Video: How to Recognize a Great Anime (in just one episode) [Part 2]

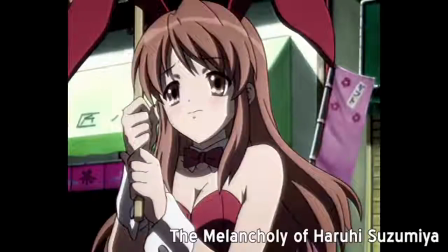If you ask me, the best way to watch The Melancholy of Haruhi Suzumiya is in its original broadcast episode order.
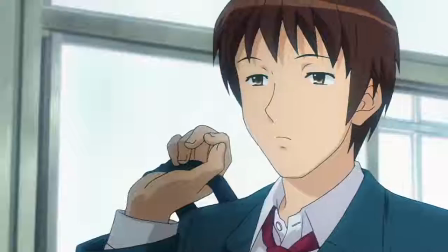Here's why. The first season of Haruhi is an adaptation of three volumes of the light novel series,
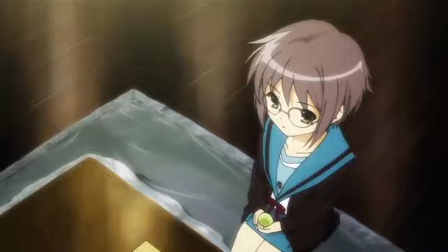the first of which consists mostly of character introductions and long pieces of exposition before jumping into a big emotional climax,
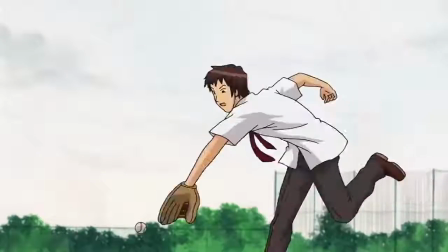and the third of which is a handful of short stories which are mostly focused on fun character interactions.
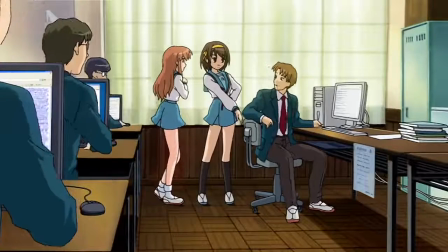If these stories had been adapted into anime chronologically, as a lot of people seem to be insistent on watching them,
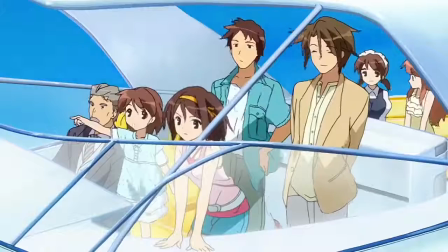then you'd reach the story's big emotional climax halfway into the series, before jumping into a bunch of random side stories leading up to an unceremonious ending.
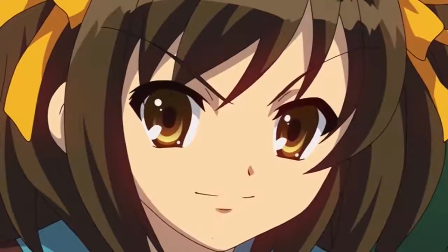Kyoto Animation obviously recognized this problem and decided to shuffle the episodes on their
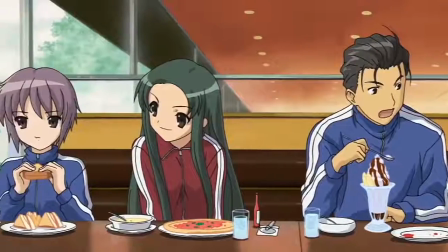broadcast so that the character introductions and exposition would be broken up by all the fun side stories,
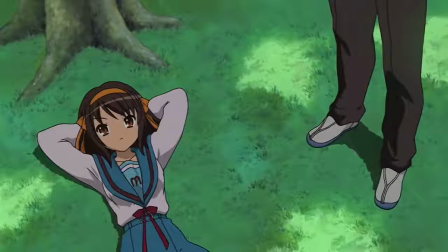leaving the biggest emotional climax to come near the end of the series. Said climax is actually made even stronger in the process,
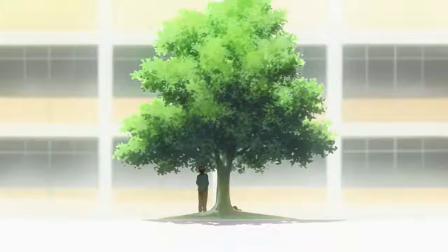as the viewer has a lot more time to form emotional connections with the characters over the course of the show, meaning that they can really feel something when that climax occurs.
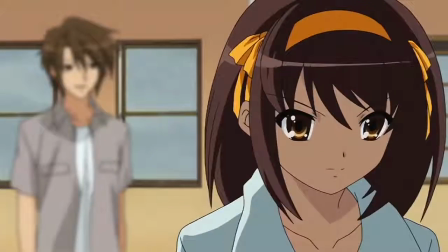This format was able to make sense because so many of Haruhi's episodes worked so well as standalone stories,
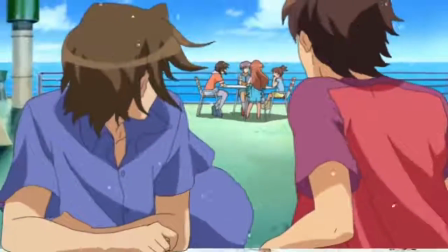and were able to keep the viewer curious about the elements which they didn't quite understand yet until those things were explained.
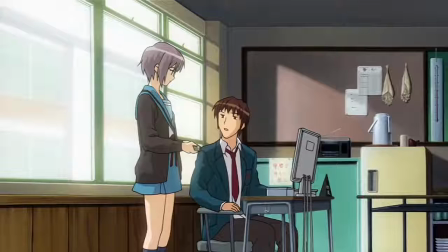Like in the case of Steins Gate,
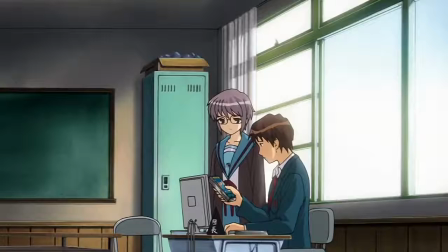this also led to the effect wherein watching the series over again was even more rewarding because of all the little things that you'd notice which you might not have otherwise.
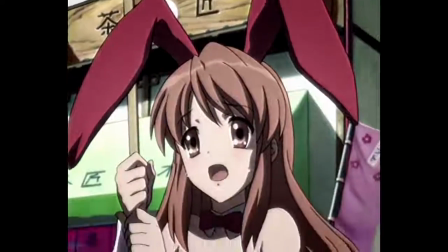One of the major factors which is often cited in the defense of watching Haruhi chronologically is that the first episode of the broadcast
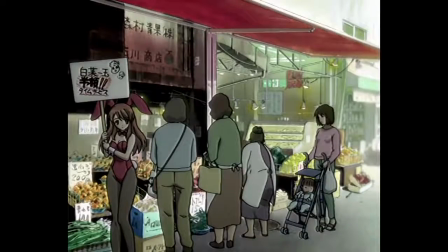version is very bizarre and confusing and doesn't offer a lot of explanation about what the show is actually going to be.
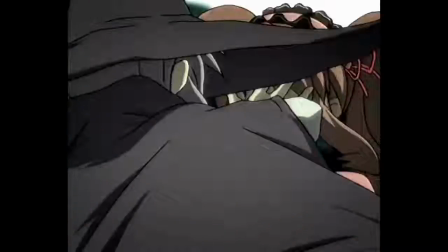I distinctly remember back when the first episode dropped reading speculation on anime forums about whether this was going to be a show about amateur filmmaking,
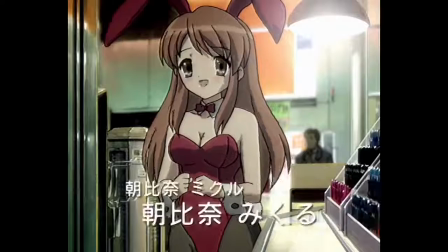and I don't think it would be at all unreasonable to make that mistake. However, the idea that this doesn't make for an excellent opening episode for the series,
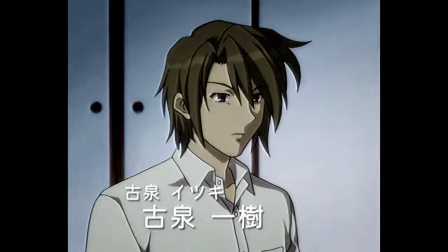or that it doesn't tell you exactly what you're in for as well as an opener possibly could, is where I have to disagree.
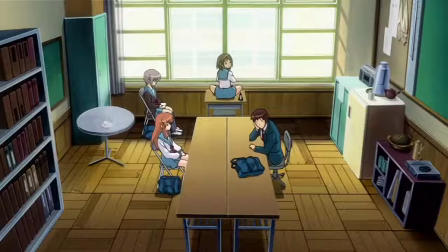The most prominent thematic aspect of the melancholy of Haruhi Suzumiya is exploring and playing with the meta-textual elements of anime as a whole.
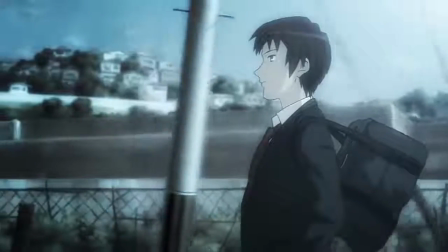The main character, Kion, has grown up into a cynical person who has long stopped believing in the kinds of fantasies which would be portrayed in anime,
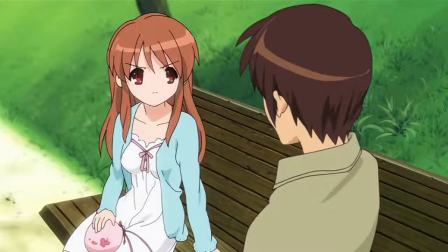video games, and sci-fi stories, yet ends up coming into contact with three different people who each represent some kind of classic sci-fi cliché.
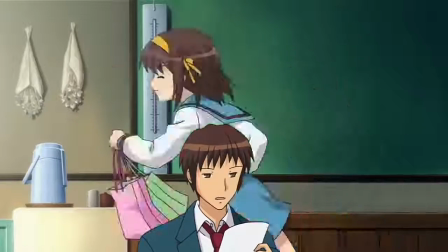Meanwhile, Haruhi, who gathered all of these characters together, wants desperately to believe in the existence of these clichés, but isn't allowed to know about them.
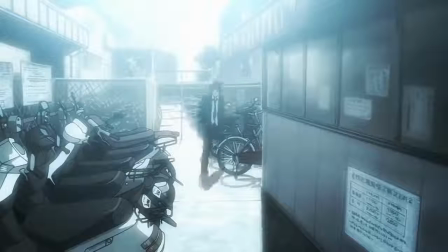From there, hilarity ensues. While the chronological beginning of the series does indeed start from the beginning of the story,
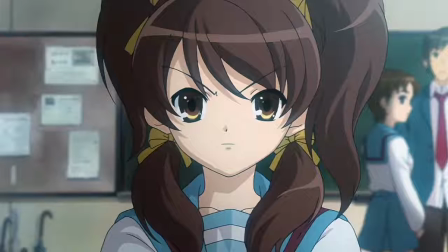and informs us of the goals and personalities of Kion and Haruhi before diving into the main point,
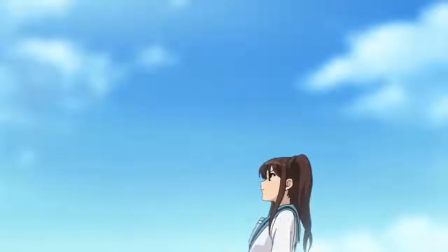which is why it made for a great second episode in the original broadcast order,
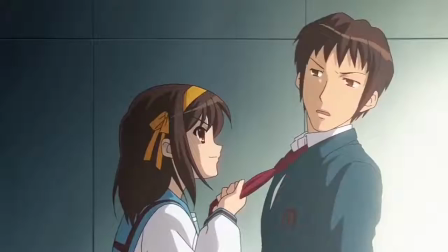it doesn't really capture a lot of what the story is actually about or what makes it good.
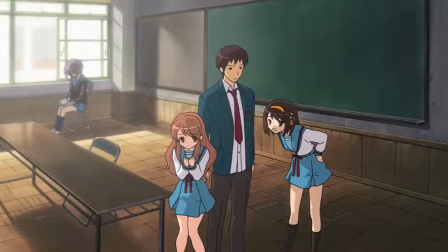We only meet three of the main characters and we don't learn any of the important parts of the plot, nor is the metatextual comedy element made immediately clear.
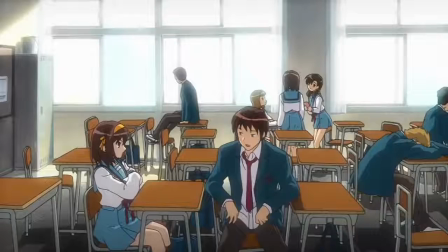It kinda just feels like any old opening episode of a light novel series, especially nowadays when such a thing comes at a dime a dozen.
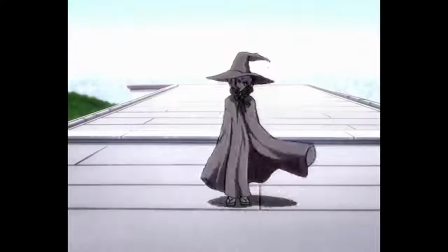Meanwhile, the first episode of the original broadcast starts off firing on all cylinders with
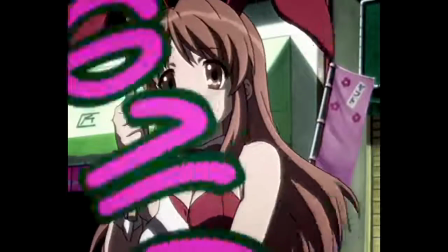an utterly bizarre parody of the Moe and Magical Girl genres in the form of this badly sung,
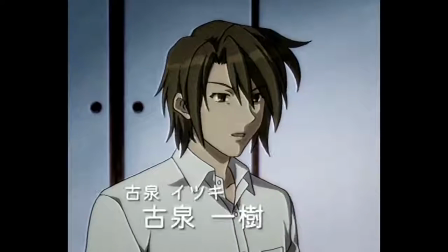hilarious opening video which you can immediately tell was made up by the characters in-universe before we even know anything about
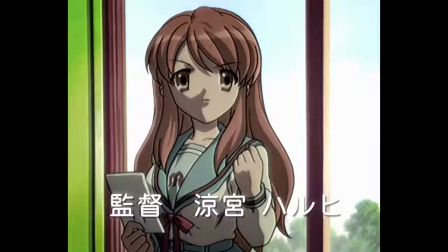them whatsoever.
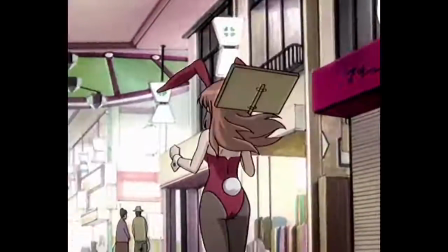The very first seconds of the show are one of its biggest moments of genre parody, which sets the tone for the entire series perfectly.
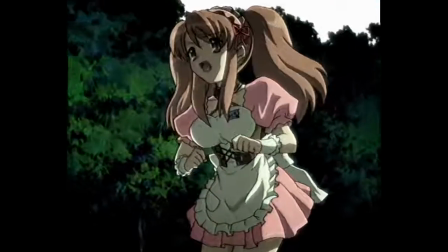Over the course of the episode, we see the main characters acting out a silly, cliched anime plot for the camera,
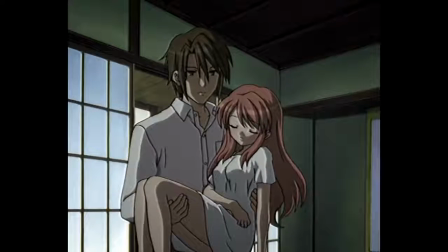while Kyeon delivers sarcastic narration and constantly breaks the film's fourth wall, which is pretty much what the Haruhi experience is all about,
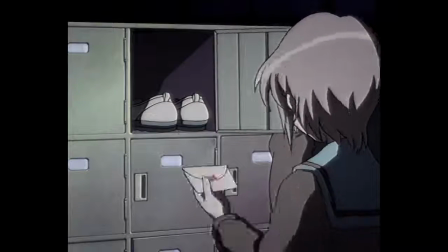only without the context of being a mock student film.
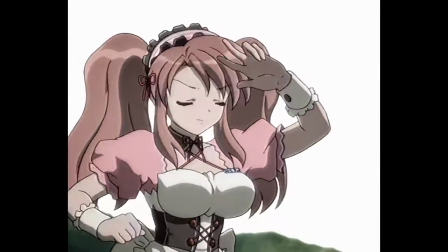Of course, we can't know this at the time, but all of the cliches which the characters are performing match up with the cliches that they actually turn out to represent in reality,
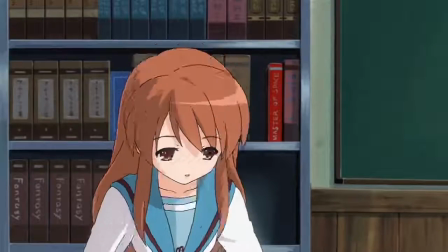as the show itself is about a bunch of anime clichés pretending not to be clichés while ending up in cliché scenarios.
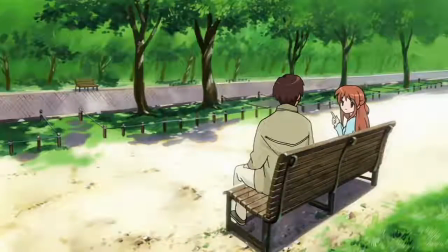There's so many layers of irony to this series that it's hard to know where to begin with unraveling them,
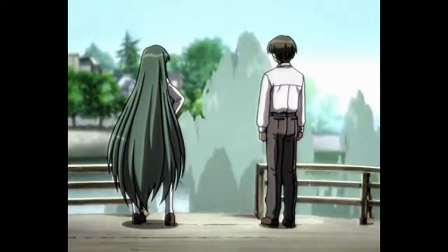but this episode makes that aspect of the story abundantly clear, even if only in its ludicrously ambitious production design.
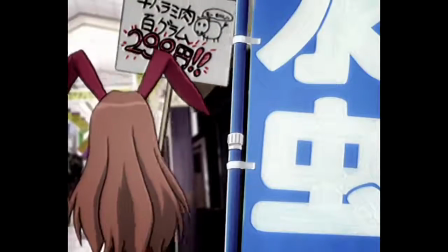Kyoto Animation put an astonishing level of effort into making this episode mimic the look and feel of a low-effort and low-budget film,
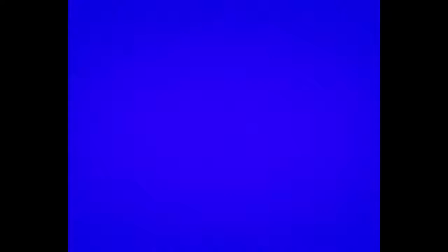which is in itself some kind of irony Ouroboros.
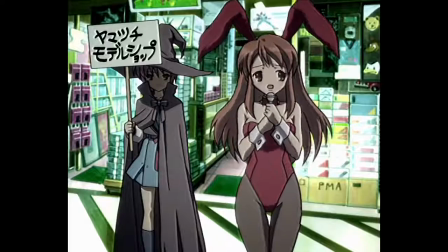I could probably go on for half an hour about every hilarious audio hiccup, background detail,
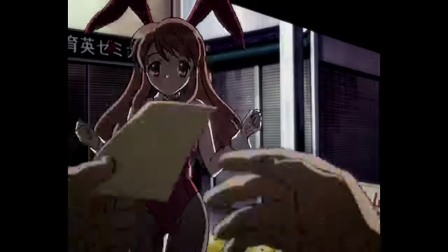lighting mistake except it's not a mistake because the animators deliberately made it look like a mistake,
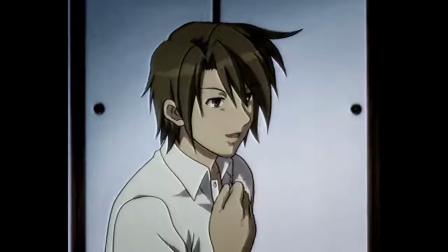bad acting except that it's bad acting on the part of the characters being played by real actors which in turn makes
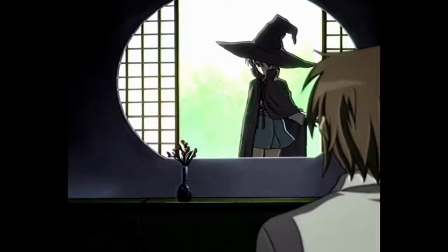it amazing acting, etc. There is no end to the layers here. Even if this episode didn't perfectly convey the general thematic ideas and feelings of the series as a whole,
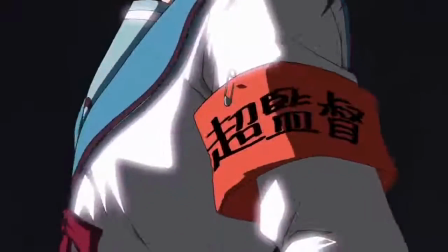it nonetheless would have made an incredible first episode just on the back of how unique and ambitious it was.
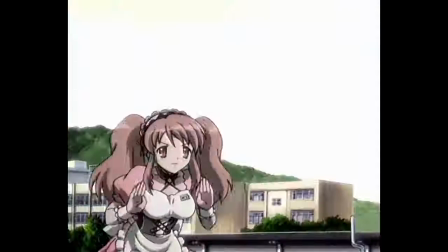It's definitely not like anything I've ever seen before or since, and the attention to detail in its production design is still impressive to this day.
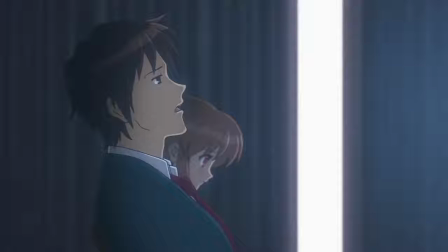Even more so than Steins Gate, I feel like if this show came on at the start of a new season,
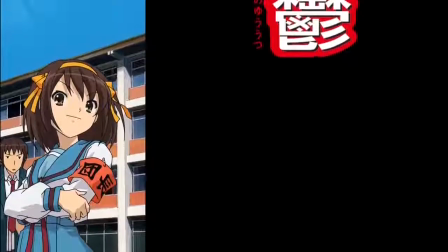I'd be amped for it straight from the starting gun, which I honestly don't think I'd be able to say about episode 2.
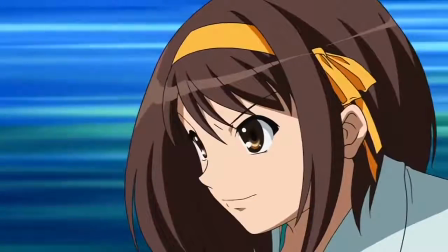Haruhi pulled a lot of ambitious tricks over the course of its run to keep itself exciting and interesting,
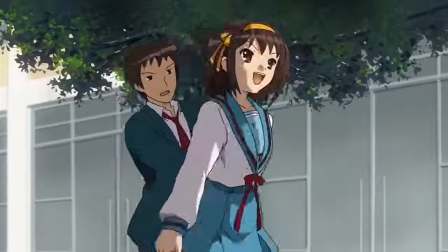and I think it's for that exact reason that it became the massive success that it was.
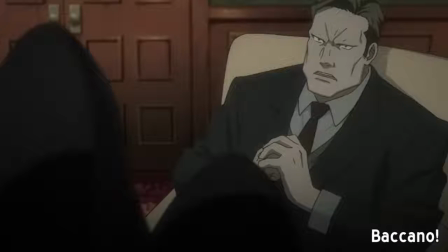Another series which played around with its chronology in similar ways for similar reasons,
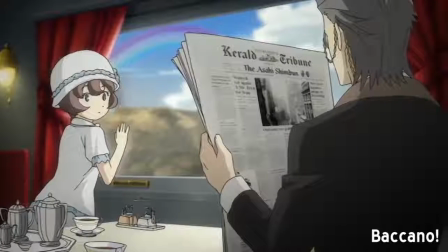and which has also taken some flack for its bizarre opening episode, is Baccano.
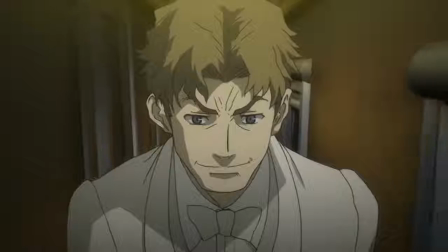Not unlike Haruhi, the Baccano anime adapted four volumes of the original light novels, a story about immortal gangsters,
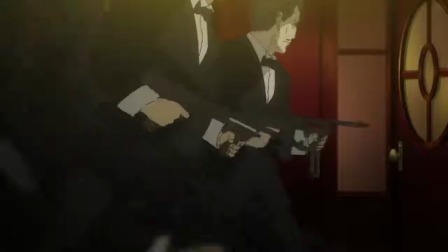a two-part story about a crazy-ass train heist, and a story about a big gang war, all set over the course of a three-year period. The anime adaptation mixed them all together into one spiraling storyline for the same reason that Haruhi did,
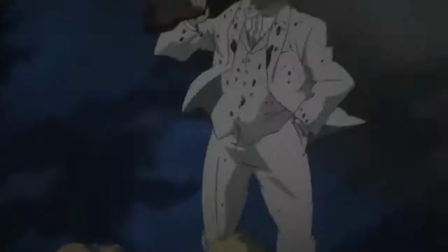so that all of the climaxes would come at the end of the series, instead of awkwardly reaching minor climaxes and then building back up from the bottom,
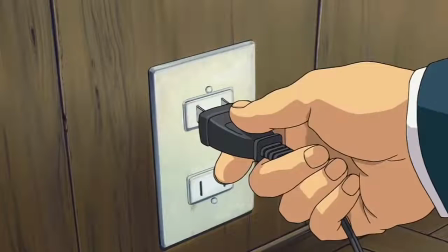as many light novel adaptations tend to do every few episodes. But whereas Haruhi was able to mix up its episodes with near-reckless abandon,
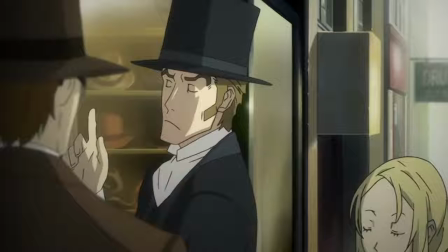thanks to many of them making for such great standalone pieces, the winding narrative of Bacchano's three stories is a lot more complex.
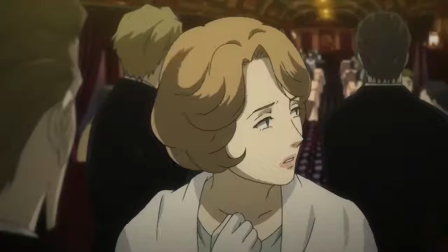Each one of them has its own sizable ensemble cast,
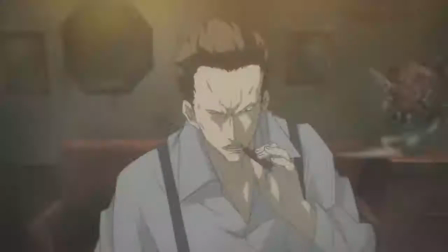and the combination of all of them leads to a roster of characters so huge that you need the entire OP just to keep track of them.
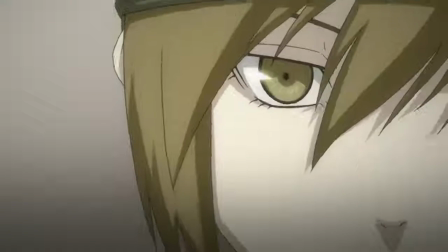It takes a while to fully appreciate how each of these stories intersects and interacts with one another,
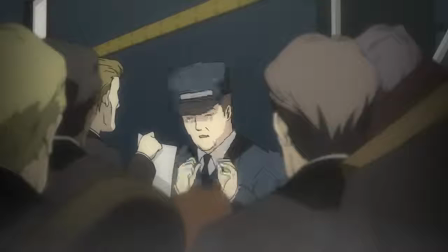or even to figure out what any of the characters are really all about.
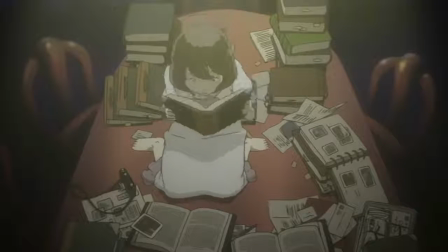As such, the first episode makes the interesting decision not to start with any of the stories or characters right away at all,
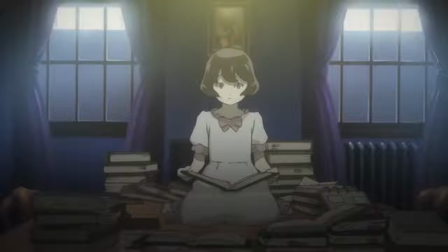but instead to spin the first half of the episode establishing the mindset with which the series should be approached.
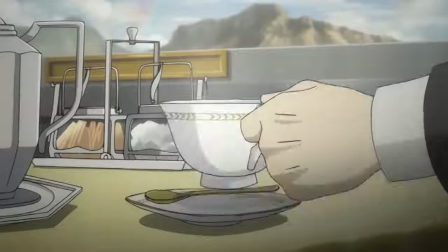It's worth noting that this is not out of character for the source material.
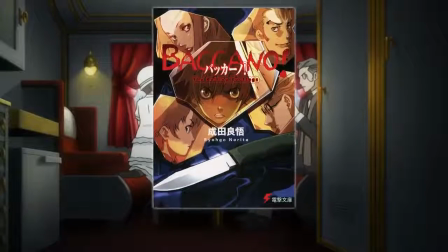The first book of the light novels uses the framing device of being told as a story from one character to another at a much later point in the timeline.
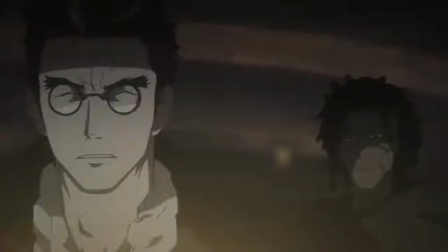Jumping between characters and points in time is a common element even of the original story,
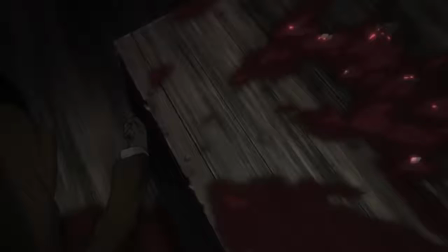which is meant to play off of the fact that a lot of the main cast is comprised of immortals, who go on getting themselves into all kinds of mischief over large swathes of the 20th century.
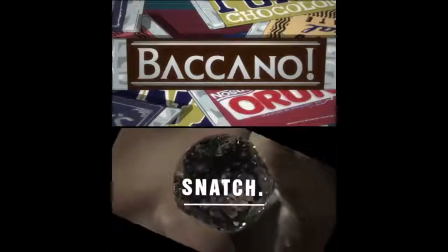The anime series in particular seems to borrow a lot structurally from the films of Guy Ritchie and Quentin Tarantino,
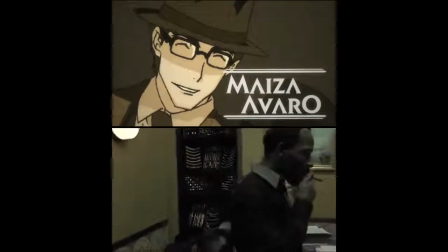with Baccano's OP having very obviously been based on the same sequence from the start of Guy Ritchie's Snatch,
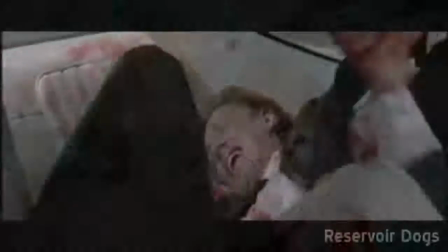and the aftermath of the Flying Pussyfoot incident echoing the opening scene from Tarantino's Reservoir Dogs.
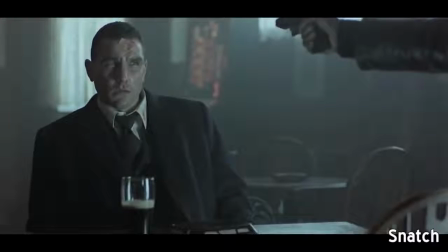Both of these are anachronically told ensemble gangster films which are all about putting their smirking style first and portraying a cast full of wacky,
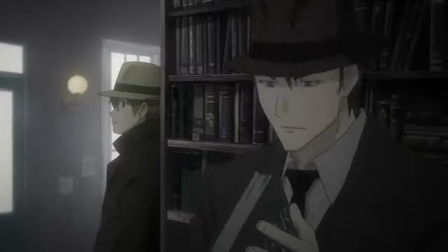colorful badasses, which is exactly Bacchano's reason to tear.